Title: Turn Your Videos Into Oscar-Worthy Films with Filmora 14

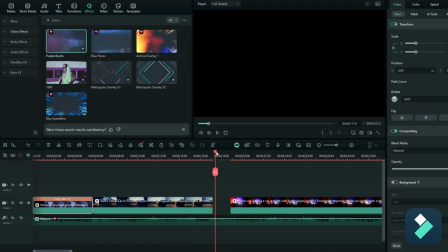So it's another way to sort of emphasize that this is a police car and this is a police scene.
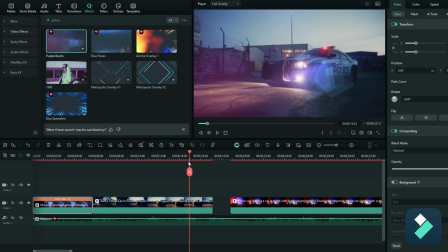Another thing we can also do is add some transitions from one scene to the next. It doesn't always have to align with the sound. So let's say I pull this clip together, and I'm going to go into the transition section,
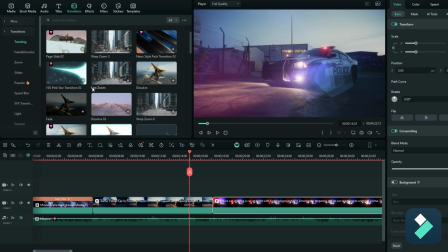and there's a lot of different effects I can apply here depending on how I want this video to look.
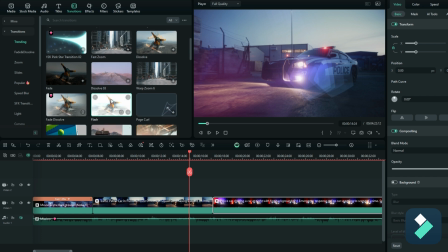So what I may want to apply is this flash effect, where we goes really bright and transitions to the next scene. So I'm going to drag this onto my timeline, and now it's going to have that transition effect there.
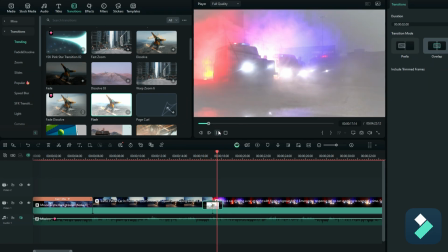So now if I play this, you know, we've got that nice brightness and transition smoothly into the next scene.
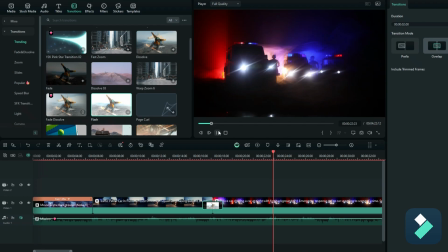We don't always need to line it up with the sound, but you know, that's I've skipped that part here just to show you another way where we can transition these clips. And for this last clip where it's going really fast, what I may want to do is use a zoom effect on here.
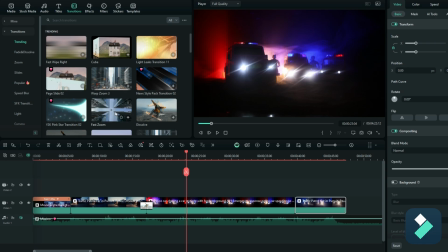So there's this fast zoom where it's going to zoom right into that clip. So that's a really good transition, especially when we're focusing on speed.
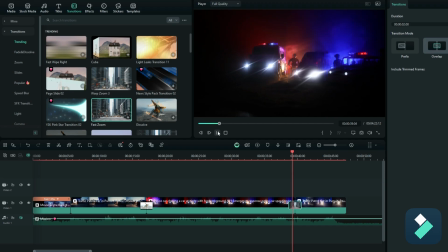So now if I play this video, you can see now it's going to go really quickly into that car chase scene.
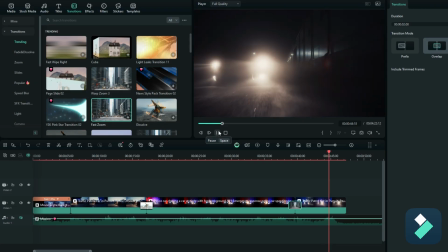Now the one thing I would want to change about this scene is it's taking a bit of time.
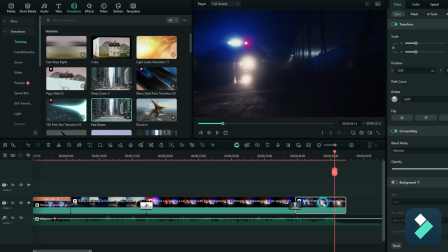So I can accelerate this by selecting this clip, holding Control, and now dragging it so I can speed it up. You can see it goes 1.51 times faster.
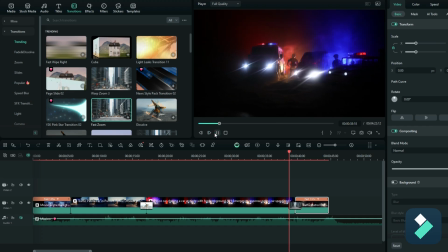So now when I play this, that scene is going to play out much quicker than before, right?
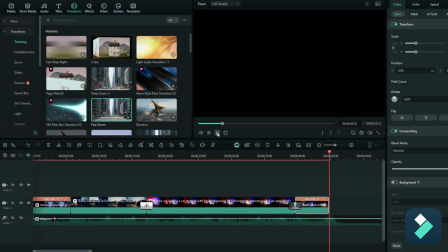So if we want to add that effect, if we think the clip's going a little bit too slowly, then we can always do that to make it that much faster. And so now when we've got this, let's play this with the audio now and see how our clip looks so far.
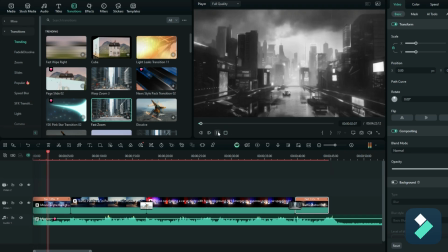So we've got our opening scene, black and white effect, and now
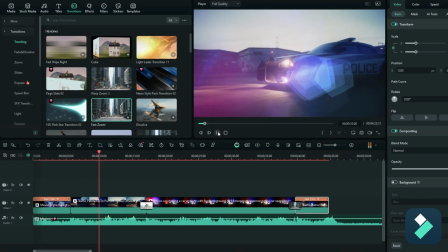moving along with the sound, we've got that overlay, we've got the police colors there to emphasize the police scene.
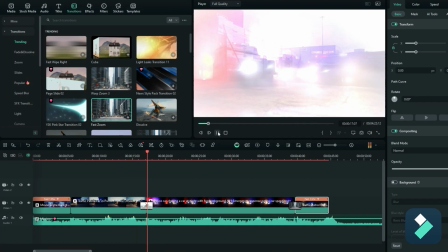And now we're going to do a flash to the other cars. And so we've got that really smooth looking transition.
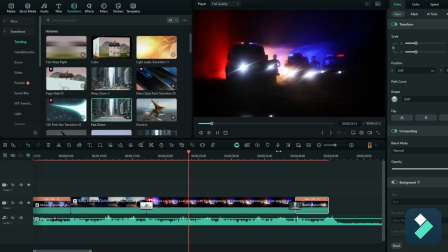And let's jump ahead here to this last clip where we've got
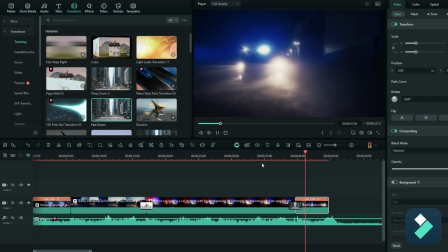the zoom effect and that really fast car chase scene going on.
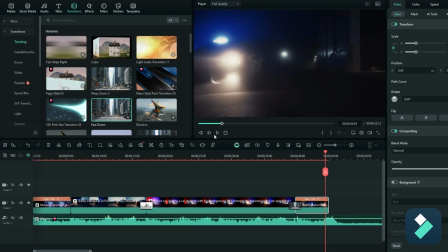So this is just an example of some of the really cool things you can do in Filmora 14 and the really effective transitions you can use to help make your videos a bit more professional looking and more dramatic. And using things like sound and cutscenes and transitions, the different effects, you can apply a lot of different effects.
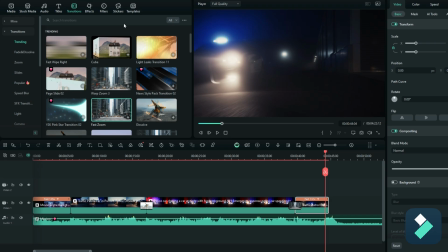And like I said, just by doing a search here for a specific type of effect, if you don't know what you're looking for, you can use keywords like police, you can use words like dramatic when you're looking at audio, whatever the case may be, and that can give you a more customized effect or filter that you want to apply, as opposed to just doing the same one over and over again.
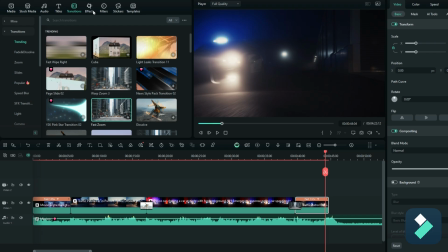So use that search function. That can really help you to do that and personalize your videos and your effects that you're looking for to your specific video. So that's a wrap for this video. If you did like it, please make sure to leave a like and subscribe. Thanks for watching.